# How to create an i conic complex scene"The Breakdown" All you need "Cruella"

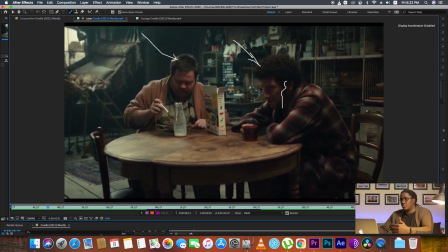243s
So the light comes, they make sure when you are watching, we go to know that the light is coming from this window, but we have to add lighting from inside.
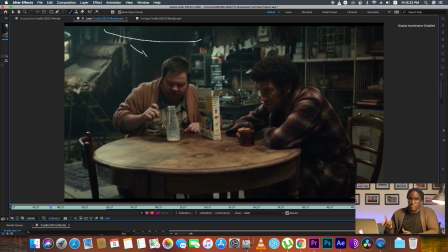256s
There has to be a source,
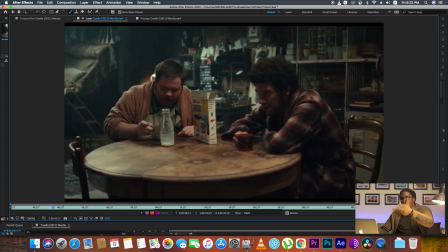260s
which is here from the window, which is also on the other side or from the camera.
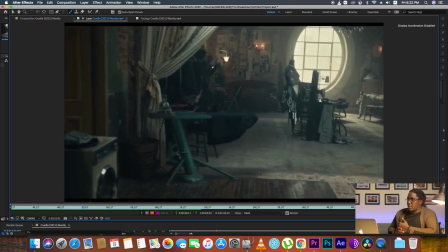265s
But here we're going to have a lot of movements, which could be very tricky or very hard to know that it is an upstage lighting,
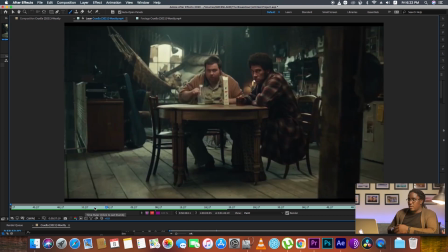273s
it is not, it is whatever, whatever. But here you do great lighting,
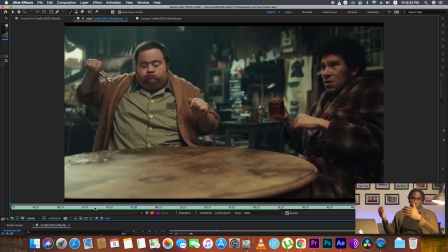279s
great blocking, where the actors are going to give all those things you need.
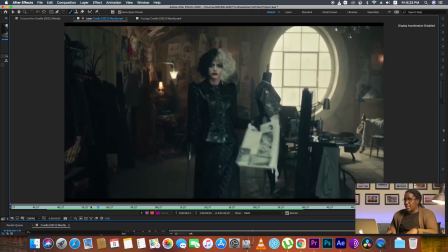285s
You can have the upstage lighting from one actor, but the other one not, because of the movements you are going to have right away.
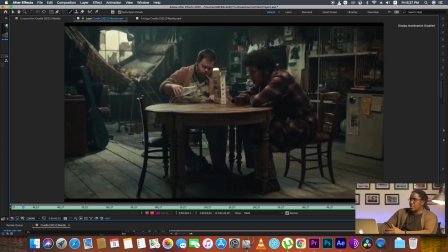294s
You can see at the background, at the back, There's a lot of things right here which makes the cool depth. You see the layers. They have to be this this dude.
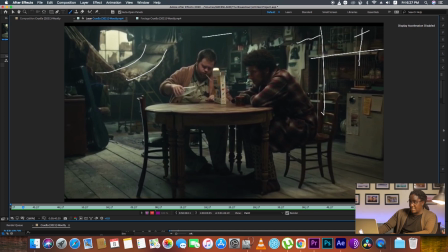307s
This have to be his mattress kind of thing. That's where he sleep. Yeah, the background. The background is totally busy, which is cool. And there may be some little bit of haze at the back to separate the background.
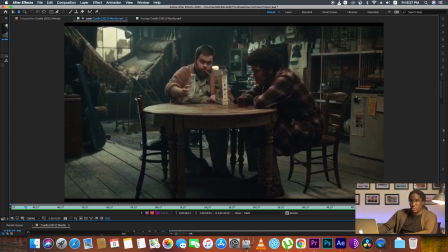321s
And also they use the framework. You see the L of the room here, which is really cool.
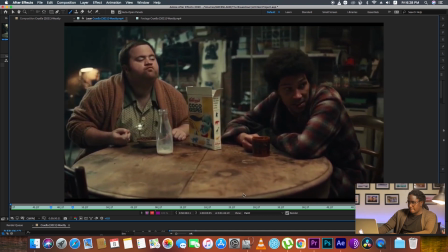329s
As you keep going, exactly another movement, very big one.
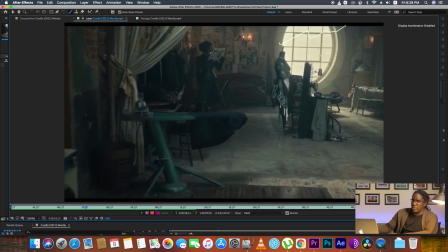335s
And also here, the light is coming from the window. That's what we think. That's what we have to see. That light is coming from the window at the back of the actor.
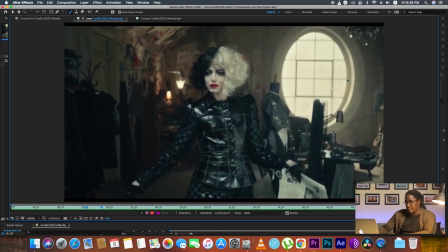347s
Same style of lighting.
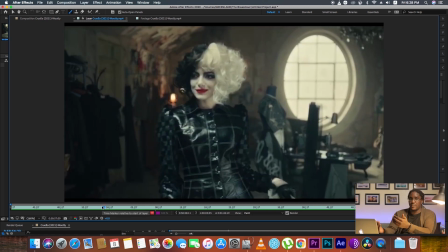349s
And then the actor, this is blocking when the actor is coming this way and the camera is going to the opposite direction.
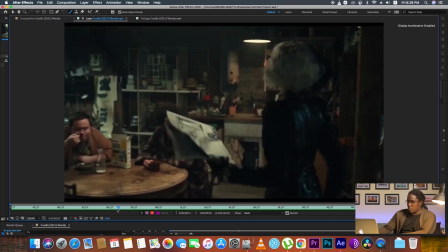359s
And then it goes back a little bit. All the movement, it's everywhere, all the movement.
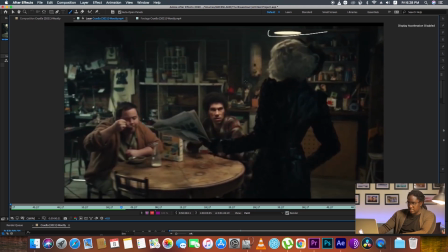364s
You can see this light here, which is making this cool lighting from this guy. At the beginning, it was not there.
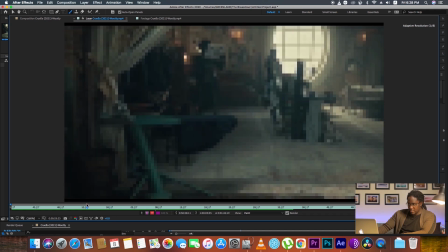371s
When you look back, when you go back from here, you see there is this kind of shadow.
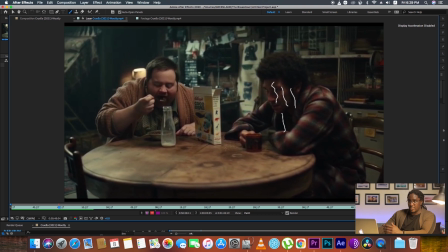381s
But now we need it because this woman is coming in. We have this highlight on this side.
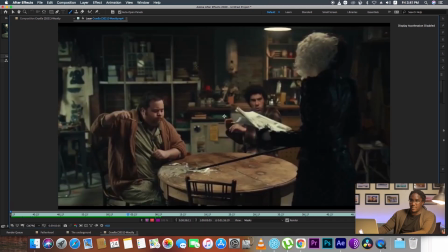387s
It's better, it's good even in the middle of the scene you can change the lights. It's all good, but what you need is to have a great lighting.
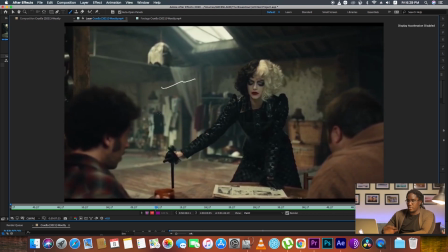395s
The background, set design, all good, busy. You don't need to have like empty walls. Always, man, always. Empty walls.
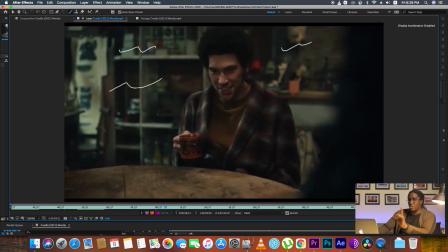409s
Don't use them.
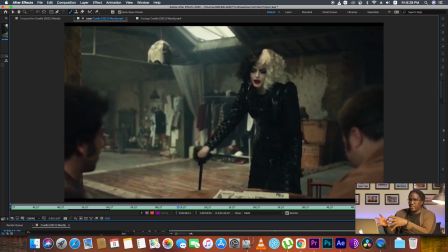411s
So we can have here, after having all these movements, there have to be some cutaways of,
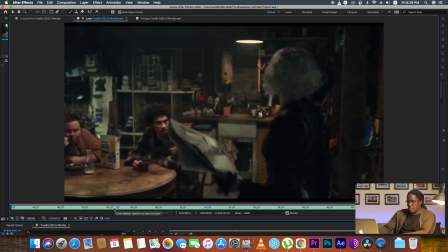421s
this it's reactions, it's glass breaking, also the dogs.
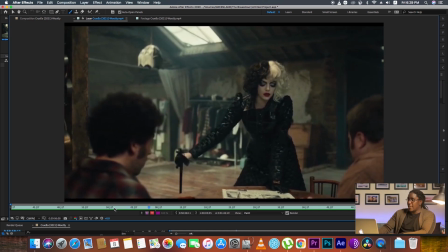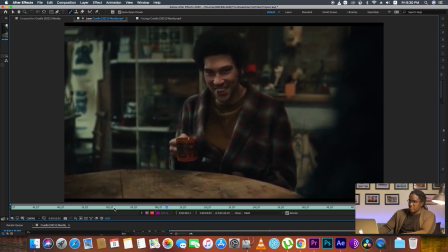434s
Also we're going to have these guys some close-up shots so that can
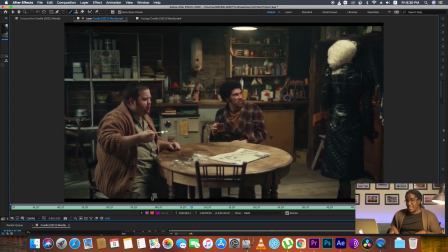440s
make easier for the editor to mix the angles.
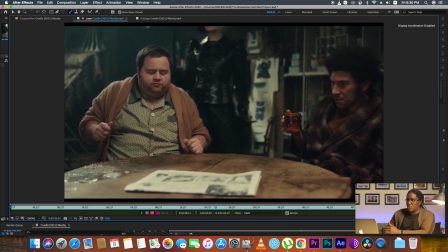449s
So we were on this side at the beginning.
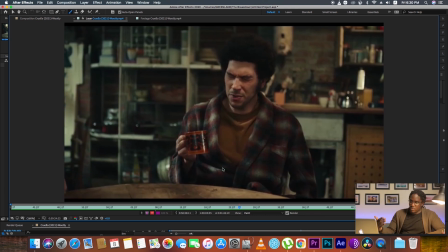453s
We were on this side of when we talk about the 180-degree rule.
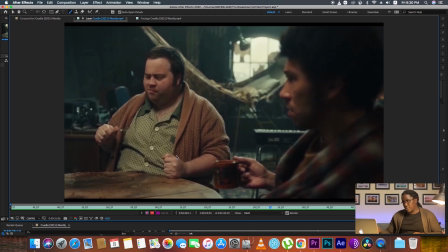460s
You have to make the line. We're not going to pause. But we were here and then now we are here, and then
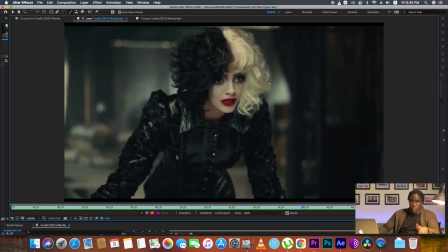468s
yes, movement is one of the main
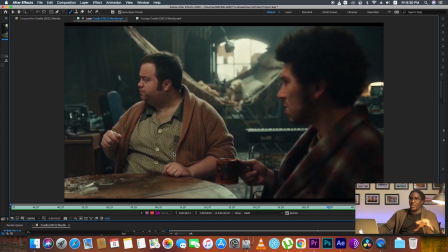473s
tool you can use to break the rule when you're going to cross the line.
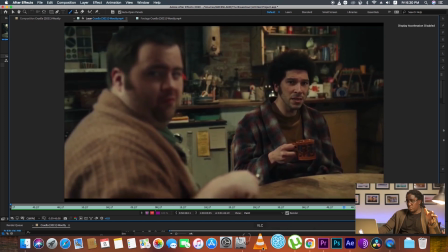478s
Yeah, it's cool. Use the movement sometime.
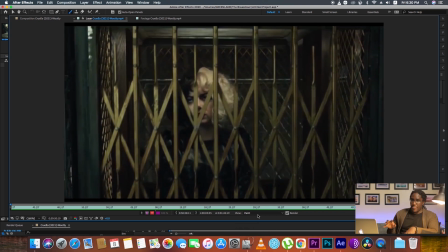481s
So when you are doing a complex scene, there's not going to be those lines.